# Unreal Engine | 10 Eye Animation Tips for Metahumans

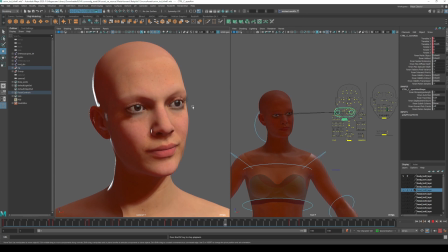What I've done here is essentially had the character look to the side as if they've seen someone or something that is appealing or they find might give them some level of joy, so there's bit of a smile they look around it holds their attention you can see as they start to turn away
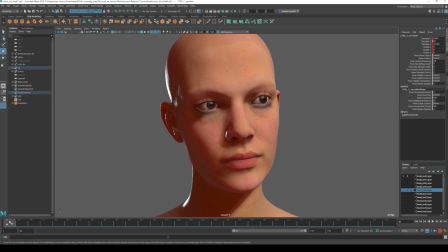and then their eyes dart back to the camera and on the topic of eyes darting back to the camera we'll move on to tip number five and that is eye motion tends to be hidden by blinks so if you're darting your eyes from one extreme angle to another you would tend to blink
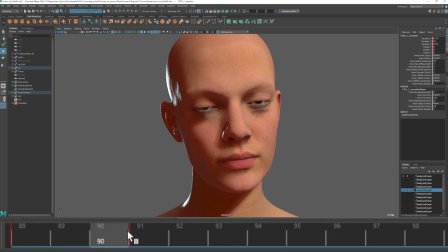to cover the motion of your eyes and you can see that happening here between 88 and 91 so there is a three roughly three frame
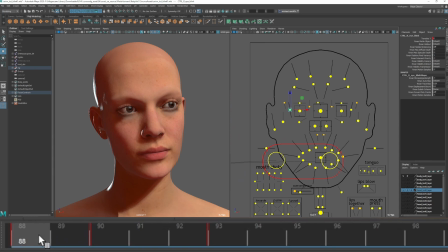compression of the eyes we can actually see the timing of the blink here so we've got a two frame down and a three frame up the eyelids will blink down for two frames here and then the eyes will dart across in that time so watch the timing of this look constraint for those first
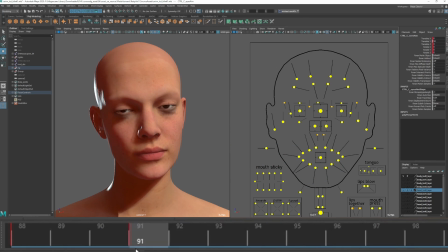two frames it is already moving and essentially the entire and this is another good
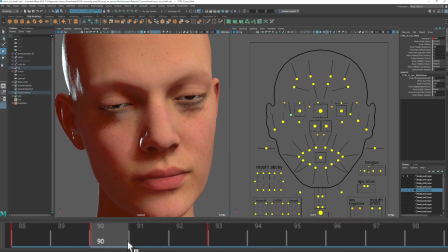opportunity to mention that the eyes will not always fully compress on a blink in fact what i've noticed is that when people look from one extreme angle to another they do not tend to compress their eyelids fully tip
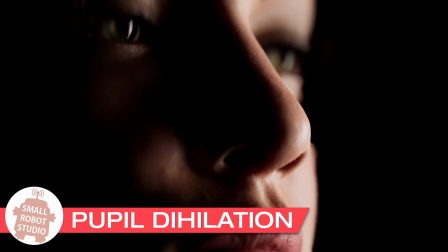number six that we're going to look at here is pupil dilation now pupil dilation is something that you're really only going to see at a very strong
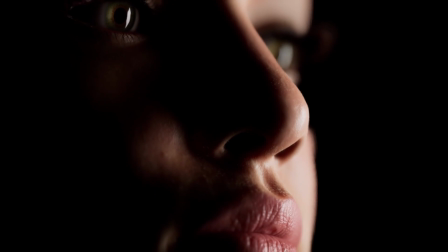close-up and in this particular shot i'm pretty much at macro length.
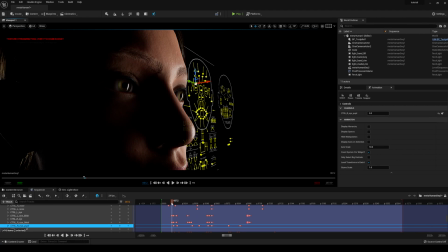So what's happening here is her right eye as she's blinking there is some slight pupil dilation and contraction.
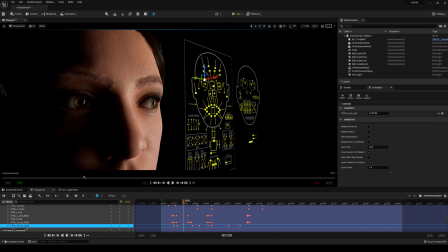If you're looking at between a bright area and a dark area what will happen is your pupil will contract and expand a
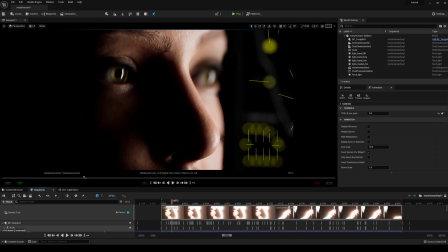little bit until it finds the right size that it needs to be at to give you the correct amount of light to be able to see in the environment you're in. So if it's darker you could expect the pupil to be a lot larger than if you were outside and it was brighter your pupil would be smaller. So you can see here on the right eye pupil I didn't bother doing with this with the left because it was out of focus in the shot you can see that there's a small amount of animation occurring between here at a value of zero which is its default and then as it looks towards the light we're getting a little bit smaller and
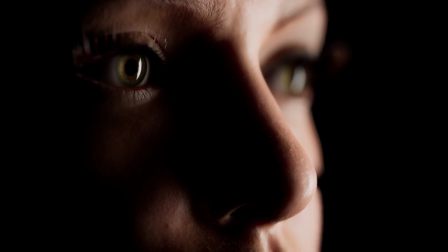again we're not talking about huge values here it is just a small detail that you
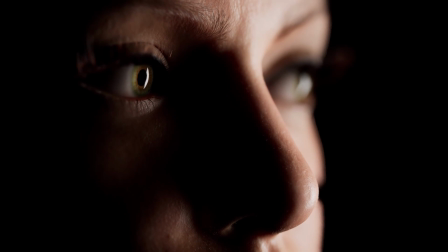may want to add on close-ups to help improve the overall realism of the shot.
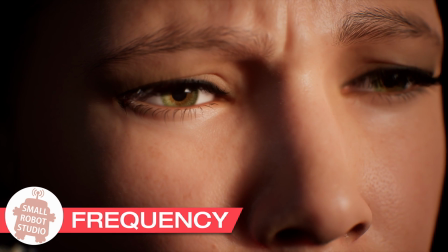Tip number seven is the frequency of blinks.
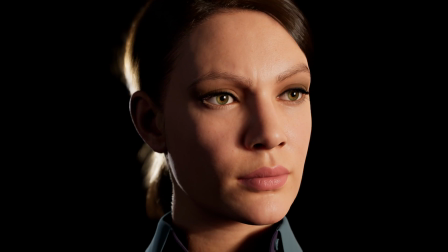Blinks will generally occur at a rate of about six per minute so not very often about once every 10 seconds.
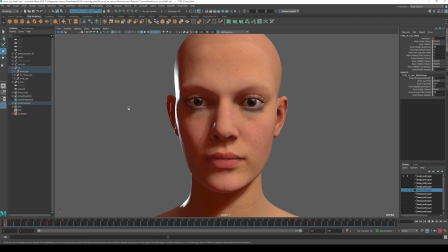Obviously this will occur more often if you're in an environment where you're protecting your eyes so it's very windy or it's very bright you might be fluttering your eyes as you're coming outside something like that. If you're blinking a lot something's wrong you're confused or you're lying so these are little acting things that you could apply to your character if you need to
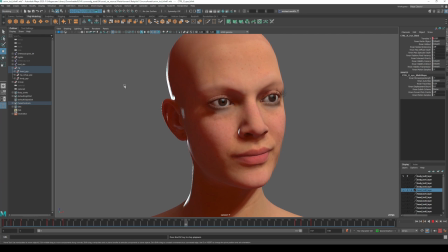but generally what I would say is don't overdo it less is more so in this five second sequence I've actually got three whole blinks two
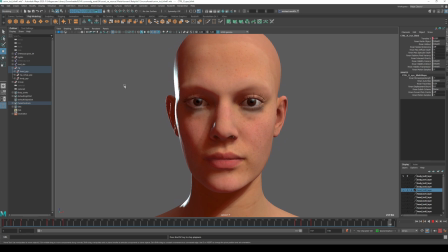of them are the look from left to right so that's not uncommon and then there is one at the very
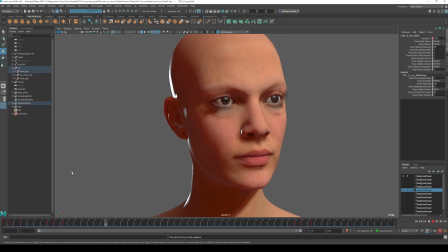start there as well so that would have been the first one in the 10 second sequence but generally this is actually quite a few blinks. So again less is more, don't overdo it, people will notice if your character is blinking a whole lot.
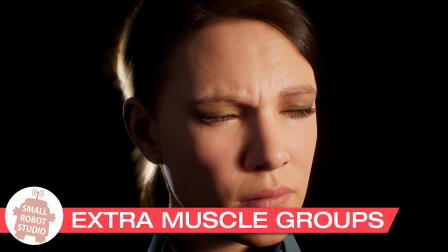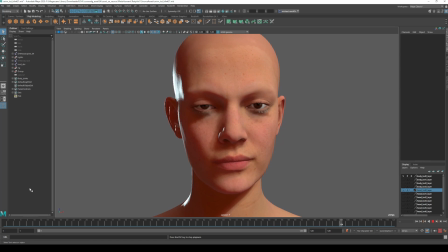In this short sequence here we've got a bit of a grimace, a bit of fearfulness in the character and what's actually occurring is the character squeezes their eyes shut momentarily and that occurs here.